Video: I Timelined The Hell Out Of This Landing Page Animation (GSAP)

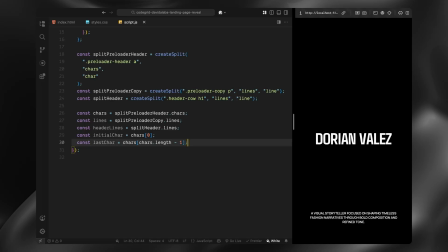We'll need these for the outro, where we animate just those two letters to the center and scale them down into the final logo. Next, I set up the initial position for every character in the preloader header. Each character gets pushed up or down vertically, alternating direction based on its index.
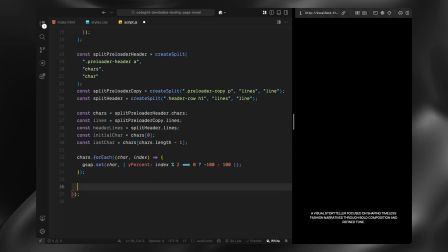This gives us that reveal bounce effect when they animate in later. Then I do the same for the caption lines and hero lines. They are all shifted downward, completely out of view, so we can animate them upward later on. Finally, I grab references to all preloader image wrappers and also the actual image tags inside each one.
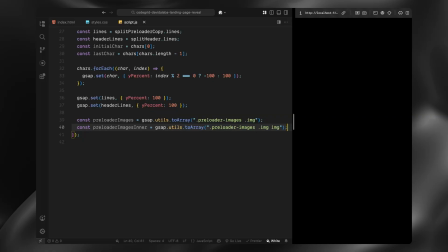We'll animate both layers, the container and the images separately in the upcoming timeline. Alright, now that everything is set up, we can start building the main GSAP timeline. First, I'm creating a new timeline with a slight delay just to give the page a moment to settle before anything animates.
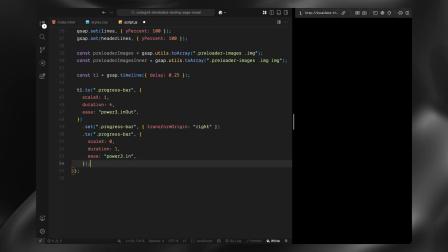Then we kick things off with the progress bar. We animate it from 0 to full width, which acts as our loading indicator at the top of the screen. It stretches across smoothly using a power easing to keep it soft and gradual. Once the bar reaches full width, I flip its transform origin and then animate it back down to 0 again.
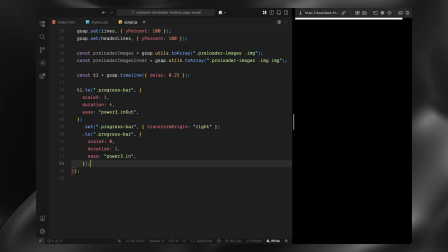This creates a nice reverse motion that adds a bit of rhythm before the content starts revealing. Next, we move on to the preloader images. We loop through each one and animate their container masks from bottom to top, basically unfolding them vertically using a clip path animation. Each image animates in with a small delay between them, so they reveal one after the other like a timeline.
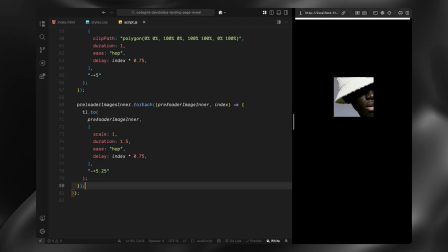At the same time, I animate the actual image tags inside those containers. Each image starts zoomed in and we scale them back to normal size during the same sequence. This adds a nice layered motion where the mask opens up and the image settles in place. Then we bring in the caption lines at the bottom of the preloader.
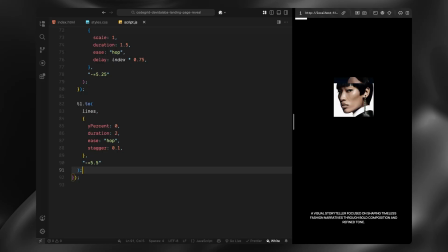Each line slides up from below using the custom hop easing, and we stagger them slightly so they feel natural and flowing. This gives a nice build up toward the preloader header. After that, I animate in the preloader header characters, each one coming in from above or below based on its position.
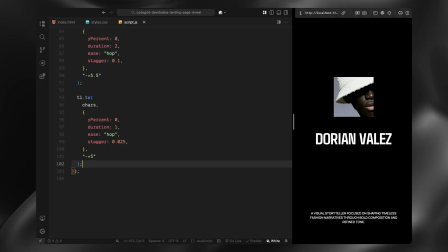Again, we stagger them with a shorter delay to create that alternating letter by letter effect. Once everything is revealed, we start closing things down. First, I animate the entire image container back out, clipping it away from top to bottom like it's collapsing.
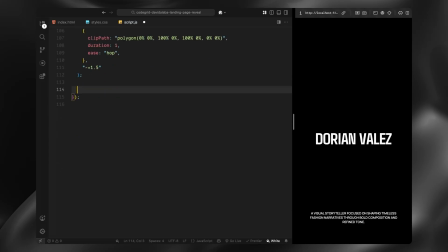Then we fade the caption lines upward off the screen using the same staggered hop motion in reverse, which helps the exit feel connected to the entrance. That wraps up the initial reveal sequence. Next, we'll move into the logo transformation and the final preloader exit.
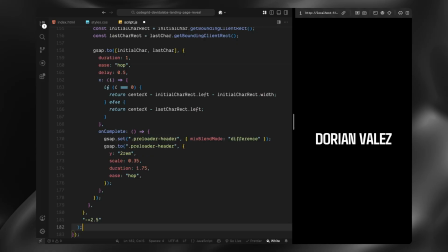First, we target all the characters in the preloader header, but instead of bringing them in, this time we animate them out. For the first and last characters, we leave them where they are. We'll animate those differently in a moment. But for all the middle characters, we animate them off-screen vertically, either moving them down or up based on their index.
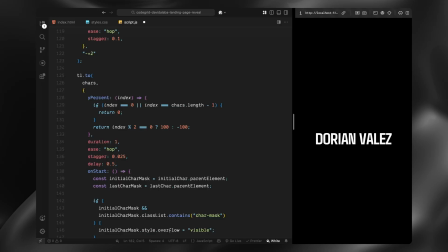This creates that same alternating outro effect, but now in reverse, as if the logo is breaking apart from the center. We are doing this using a dynamic value where each character checks its position in the array and adjusts its Y% accordingly.
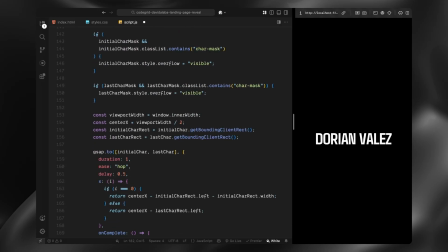Now during this animation, we also trigger onStart callback. This is where we prepare the two remaining characters, the first and the last, for the logo transformation. Initially, we wrapped each character in a masking container using split text that was required for the vertical movement,
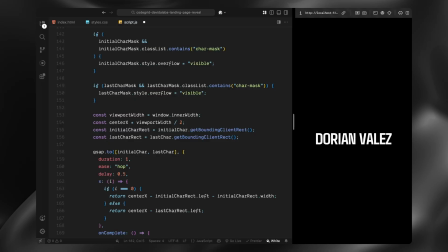similar to what we saw on the original site, but this time we want to move them sideways without the mask. So inside the callback, we manually access the parent containers of the first and last characters and set their overflow to visible. This makes sure that when we shift the characters horizontally, they don't get clipped.
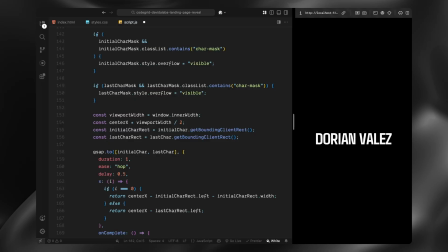Next, we calculate how far each of those two characters needs to move to align in the center of the screen. To do that, we first grab the width of the viewport, then we use getBoundingClientRect function to measure the current position of both characters on the screen.
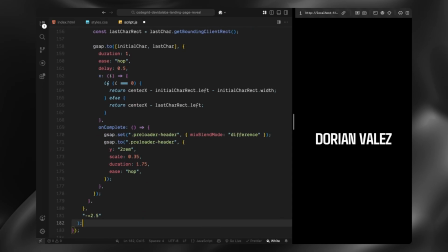Once we know how far off center they are, we use GSAP to animate each one horizontally so they meet in the exact middle. And to keep the easing consistent with the rest of the animation, we apply the same custom hop easing to this transition as well. Once the two characters land in the center, we shift the entire preloader header into a new visual mode by changing its blend mode.